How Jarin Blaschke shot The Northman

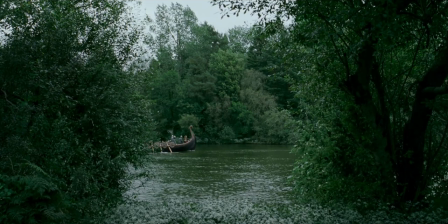(0:00)
I don't know how, but every time I watch a film from Robert Eggers and Jaron Blaschke,
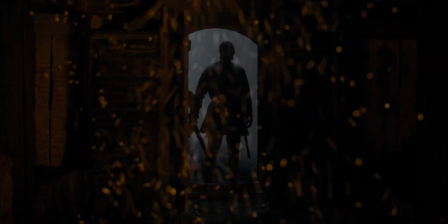(0:04)
I'm transported into that world from the first frame, and in today's video, I want to take a look at how they did it in the Northmen,
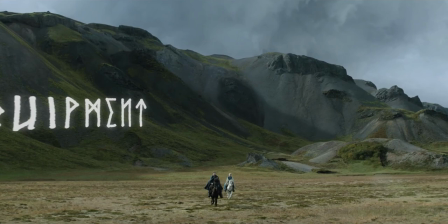(0:12)
which is sort of a follow-up from last week's video on the lighthouse. Anyway, in today's video, I'm of course going to be covering the equipment Blaschke used,
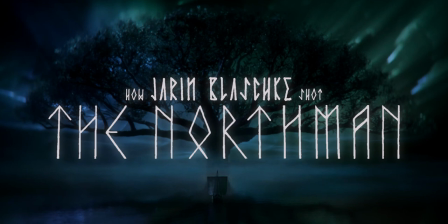(0:21)
how he lit the scenes to look so incredibly natural, as well as how he and Eggers crafted the authentic look. I've mentioned before that the majority of period dramas on this scale are shot on film, and it's absolutely no different here.
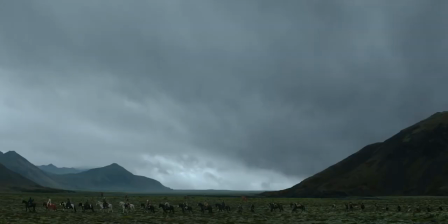(0:40)
However, I did notice that a lot of the film was shot using daylight balance stocks, and I really can't remember the last time I saw that happen.
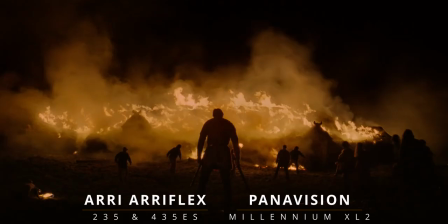(0:48)
Anyway, as for the cameras, Blaschke went with the Ariflex 235, 435ES and Panavision's Millennium XL2.
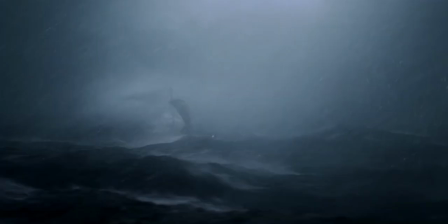(0:56)
Now, the 235 is the optimal camera for handheld and steadicam work.
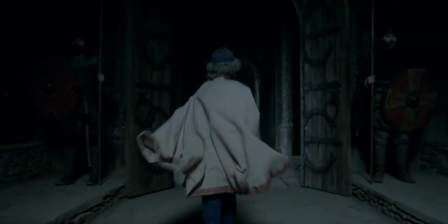(1:00)
It's lightweight, and smaller than its counterpart, the 435, in which Blaschke used the ES version.
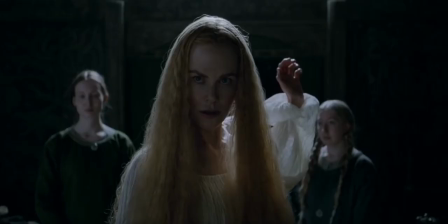(1:06)
ES standing for Extreme, which in simple terms introduced electronic features including fast ramping speed capability and further motion control.
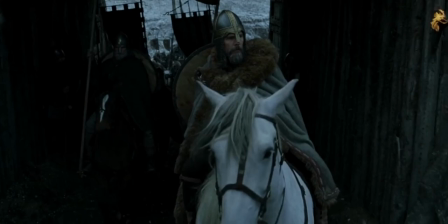(1:16)
As for the XL2, we've all heard of this one. It's Panavision's flagship 35mm film camera.
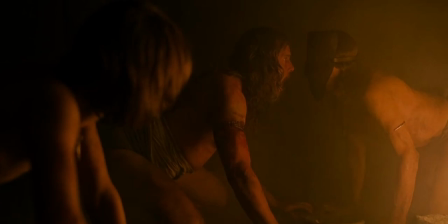(1:21)
It's also rather lightweight, but can be converted to a studio mode or a steadicam mode if needed.
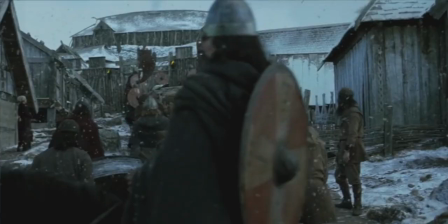(1:27)
Now, with authenticity in the Viking era, you'd imagine that the cinematography would be quite dirty.
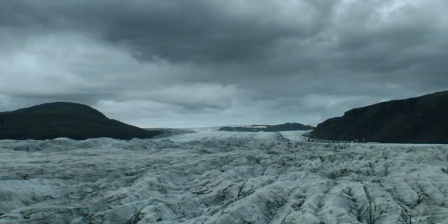(1:33)
However, Blaschke was after a clean look for the film, wanting crisp lenses, minimal distortion, and no funky optical texture.
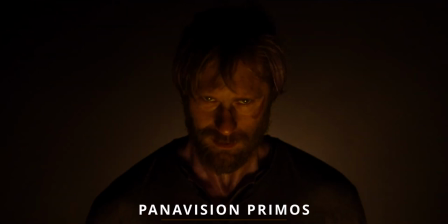(1:40)
His words, not mine. Which is why he went with Panavision's Primo lenses, and only the Primos.
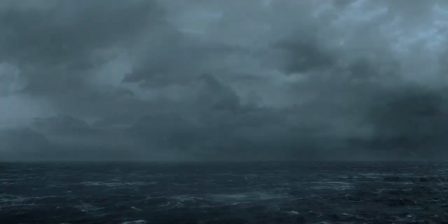(1:46)
With their high contrast and resolution, minimal veiling glare, ghosting and distortion, they were the perfect choice.
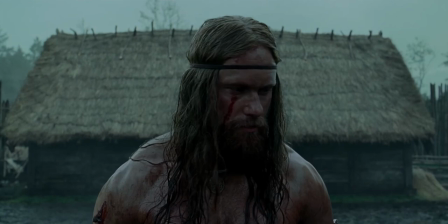(1:53)
As for the film stock, Blaschke opted for Kodak's Vision 350D, 250D and 200T,
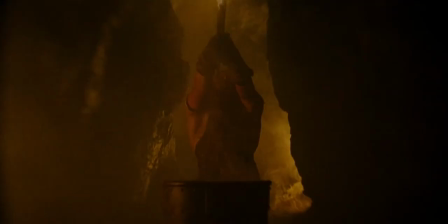(1:59)
which I found to be quite an interesting choice, as it's rare to see films shot mostly on daylight-balanced stocks,
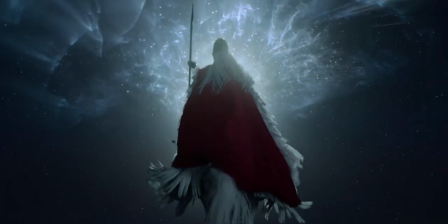(2:06)
or at least I found it quite rare. All this does though is suggest that Blaschke used daylight-balanced lights, and that they preferred the cooler look.
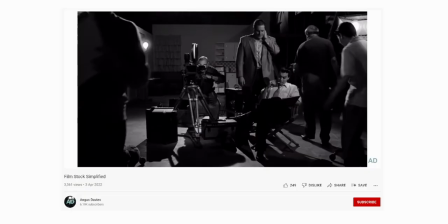(2:14)
Now if you want to know the difference between daylight and tungsten, and film stock in general, check out this video in the top right corner and description below.
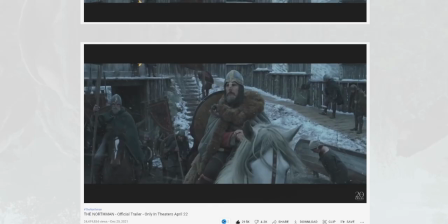(2:22)
When it comes to the lighting, we could tell from the trailers that it's also going to be pretty natural, with elements of heightened realism.
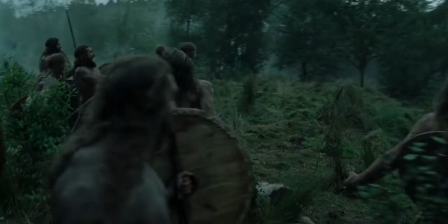(2:29)
And what I mean by that is that there are scenes that feel natural, authentic, but have elements that make them look incredible.
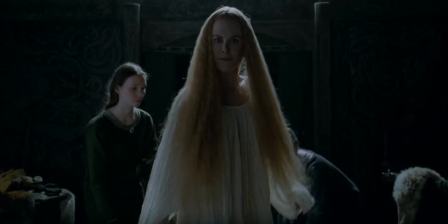(2:36)
For example, a kicker that acts almost like a halo.
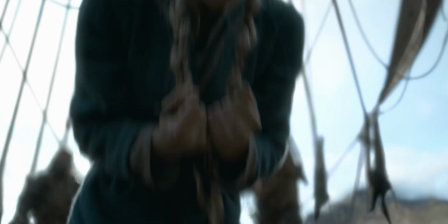(2:40)
Ironically though, in order to get the authentic look that Eggers was after, Blashley had to introduce an incredible amount of artificial light,
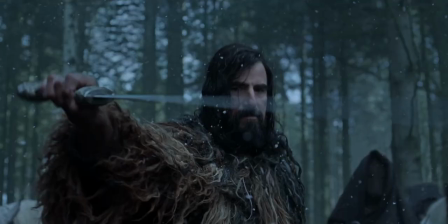(2:48)
and I only say ironically, because there are a huge amount of people that assume these films were shot completely in natural light.
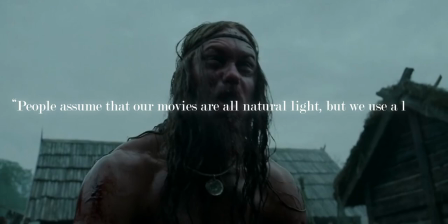(2:55)
People assume that our movies are all in natural light, but we use a lot of electricity.
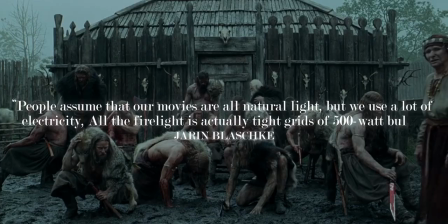(3:01)
All the firelight is actually tight grids of 500 watt bulbs.
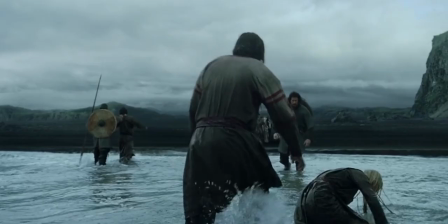(3:05)
Now, if we look at the interior shots, especially the ones once they arrive to Feng's village, the lighting feels very stereotypical of the Viking era.
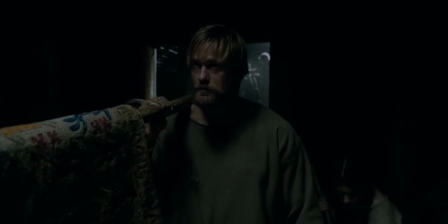(3:13)
It's low-key, at daytime quite cold, and we fall into shadow very quickly,
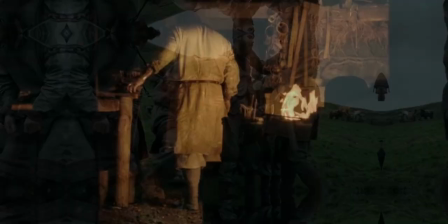(3:18)
which, to go into detail, could potentially portray immorality within the characters.
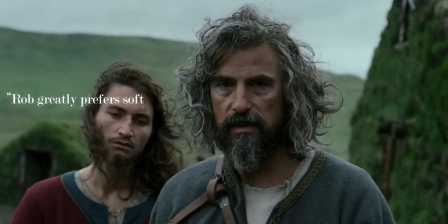(3:23)
On the other hand, the outside has very broad lighting. Rob greatly prefers soft light and gloom for day exteriors.
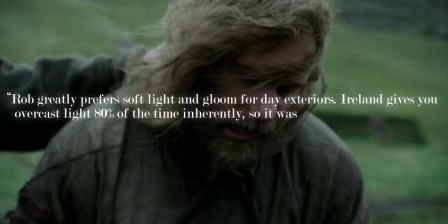(3:31)
Ireland gives you overcast light 80% of the time inherently, so it was a very good location for him in that regard.
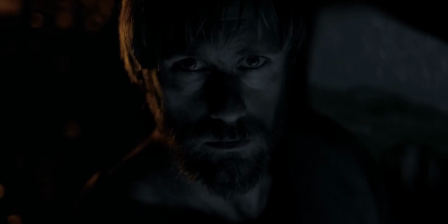(3:37)
In creating an authentic feel, Blaschke really had to chase the natural aspect of the lighting,
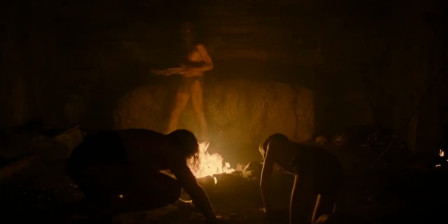(3:43)
replicating natural light, or in a more technical term, amplifying it.
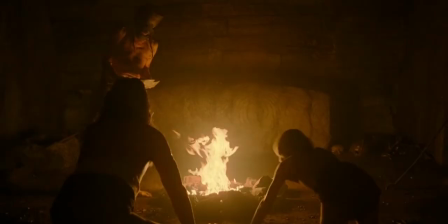(3:47)
Now, the scenes by the fire really show how far Blaschke went, because we can all flick a switch on a light and replicate fire,
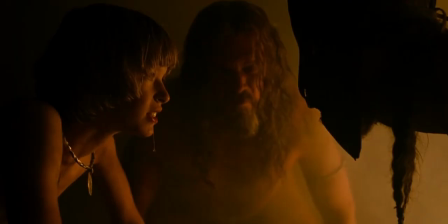(3:53)
but he also creates depth, not only through his use of shadows, but also haze and smoke. And I know that fire naturally produces smoke anyway, but I can't count the amount of films I've seen this effect used without just adding haze.
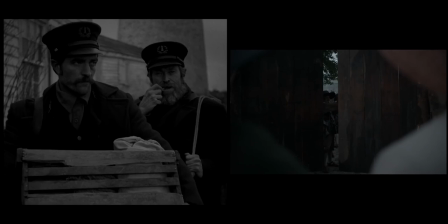(4:16)
Now, in a way, the look of this is very similar to that of The Lighthouse and The Witch,
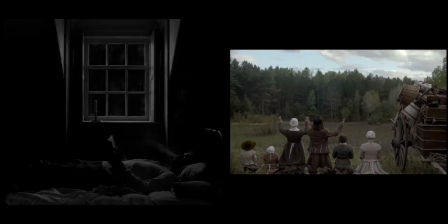(4:22)
and I don't mean in the same style, as obviously one is in black and white, but they all share the same authenticity and raw feel.
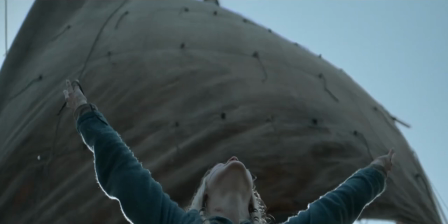(4:30)
I think I need to start with the use of long takes, though, as this is one of the few tools that can easily transport us into the world of the characters.
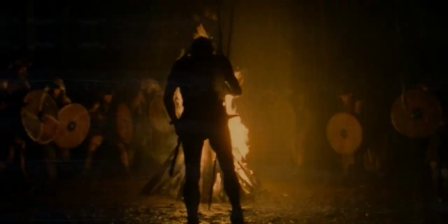(4:36)
There are no breaks, we aren't being thrown around in the cutting room. We are simply existing with them and being shown their true selves.
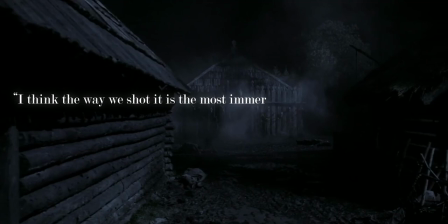(4:44)
When asked what the long takes achieve, Blaschke said, I think the way in which we shot it is the most immersive way to present something,
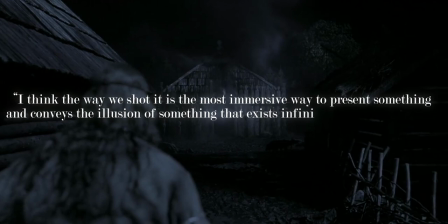(4:51)
and conveys the illusion of something that exists infinitely beyond the frame.
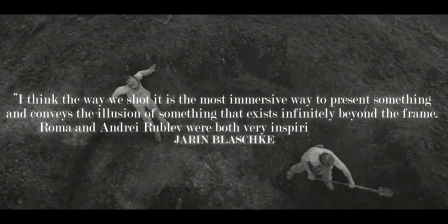(4:56)
Roma and Andrei Rublev were both very inspiring in this regard. To touch on the movement, I feel as though it's used in a very similar way to most other films of this calibre, and that's restrained.
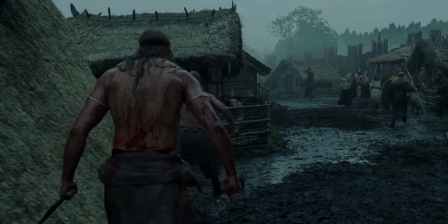(5:09)
We aren't thrown into handheld at the slightest hint of violence,
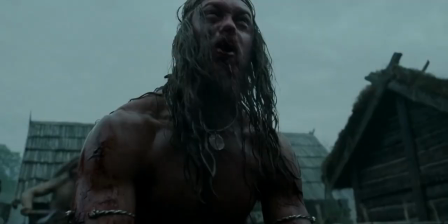(5:12)
we aren't static and are usually on a dolly or crane, but it helps orientate us, much like in the use of the long takes.
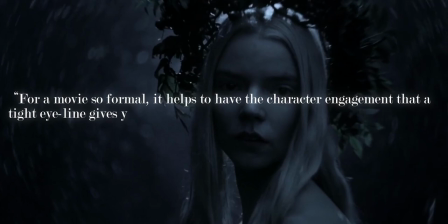(5:19)
For a movie so formal, it helps to have the character engagement that a tight eye line gives you.
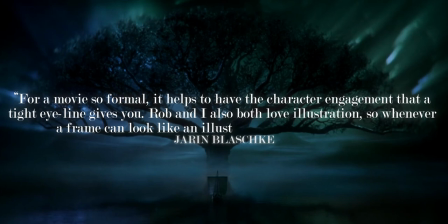(5:25)
Rob and I both love illustration, so whenever a frame can look like an illustration or icon, we go for it.
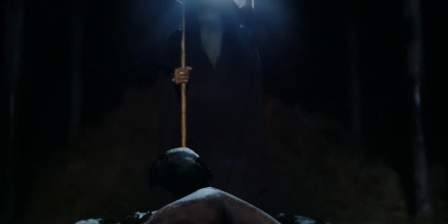(5:32)
We have to talk about the colour when it comes to the look of a film, because it's arguably the most important aspect,
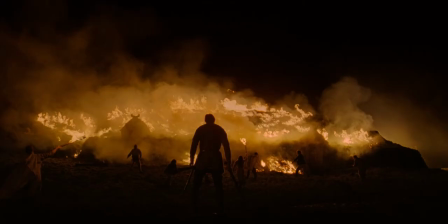(5:38)
and in this, it really helps convey the environment that our characters are in. It's not only a dark moment in history, but it's also quite a subdued setting,
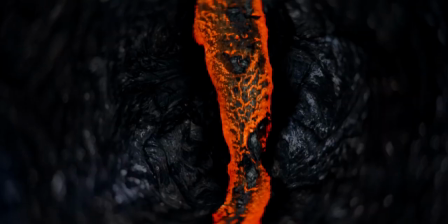(5:47)
so it's only right that Blaschke would desaturate the image by around 15% to be exact.
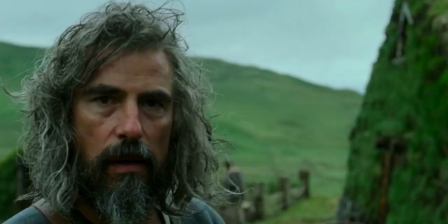(5:53)
He also discovered that he was really averse to having large amounts of green in the final image, which, when your film is mostly set in a field, is quite hard.
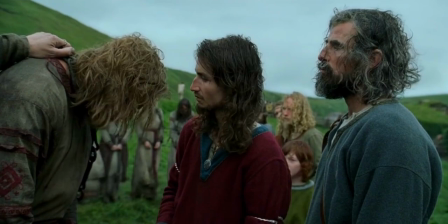(6:02)
However, he fixed this by also taking the green channel down by an additional 15%.
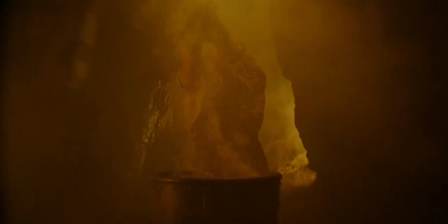(6:07)
Now, if we were to look at the meaning behind the colour, we could obviously interpret it in a number of ways, but here, I don't think we really need to.
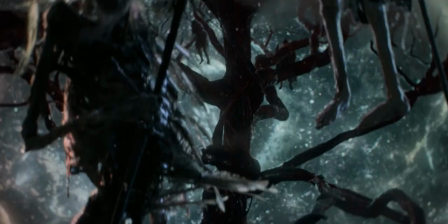(6:15)
We are told everything from the muted colours. The fact that it's a soft blue doesn't really affect the overall feel of a shot. Sure, it instinctively makes us feel as though this is a darker moment, but that would happen with any colour in this scenario.
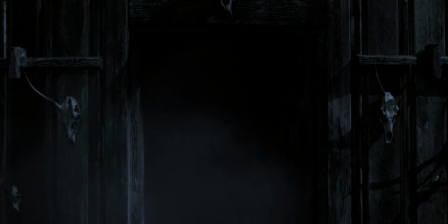(6:29)
We also have the juxtaposition of a few black and white scenes, and these create a sort of uncertainty for the future of the film.
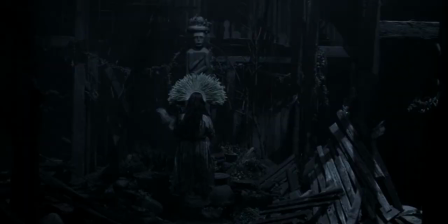(6:35)
The next ton of events is now being decided on, and to be specific, I'm talking about that scene with Bjork.
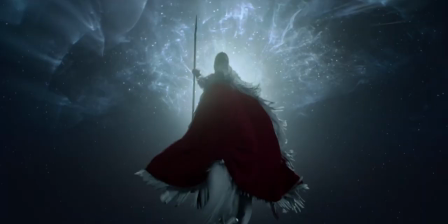(6:42)
When it comes to choosing the aspect ratio, you really have to think carefully, as it's one of the most important aspects about how your audience will view the film.
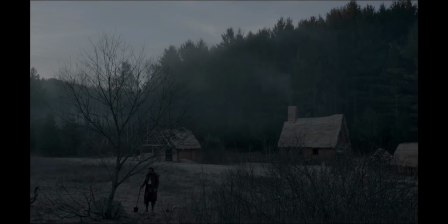(6:51)
And we've seen Eggers and Blaschke play around with it before, using 1.66 on The Witch and 1.19 to 1 on The Lighthouse,
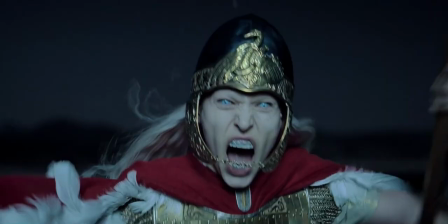(6:57)
so it's no surprise here that they went with something that they felt was right for the story, that being the 2x1 frame, otherwise known as Univisium.
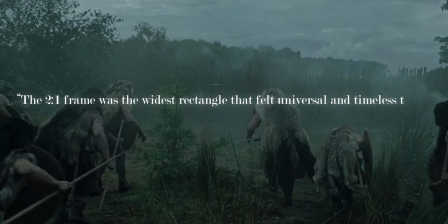(7:05)
The 2x1 frame was the widest rectangle that felt universal and timeless to us.
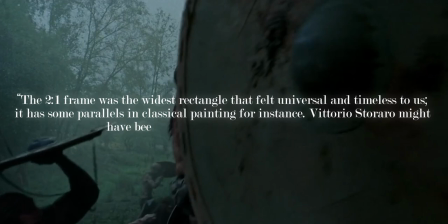(7:10)
It had some parallels in classical paintings for instance. Vittorio Storaro might have been onto something with Univisium.
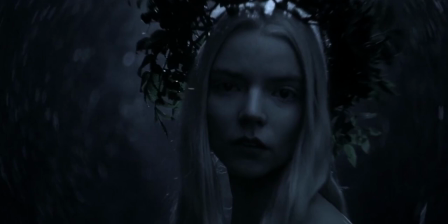(7:19)
Overall, Blaschke yet again outdid himself. He managed to transport all of us back a thousand years to the Viking era, doing so through strategic lighting,
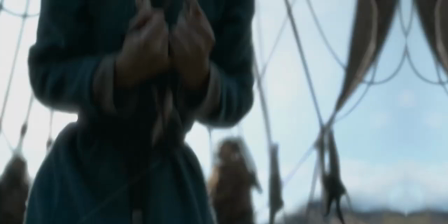(7:28)
a strong colour grade, and a timeless aspect ratio, as well as many other things.
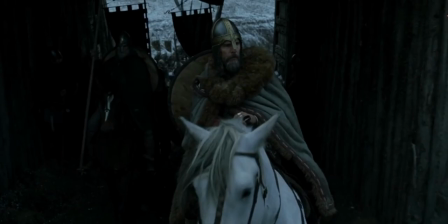(7:32)
To me, it seems like this film had very little studio interference, and unlike some of the other comments that I've seen floating around, it did really feel like an Eggers project.
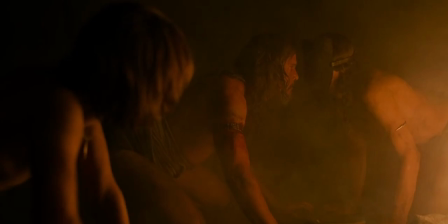(7:41)
He just had more extravagant sets, more actors, and more time. Anyway, I hope you enjoyed this video.
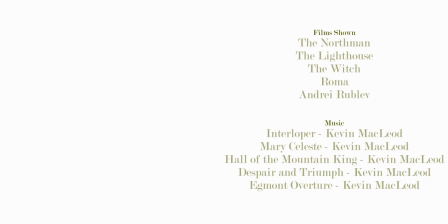(7:47)
You know what to do if you did. If you have a recommendation for an analysis, leave it down below. Thank you so much for watching, and maybe I'll see you next time. Bye.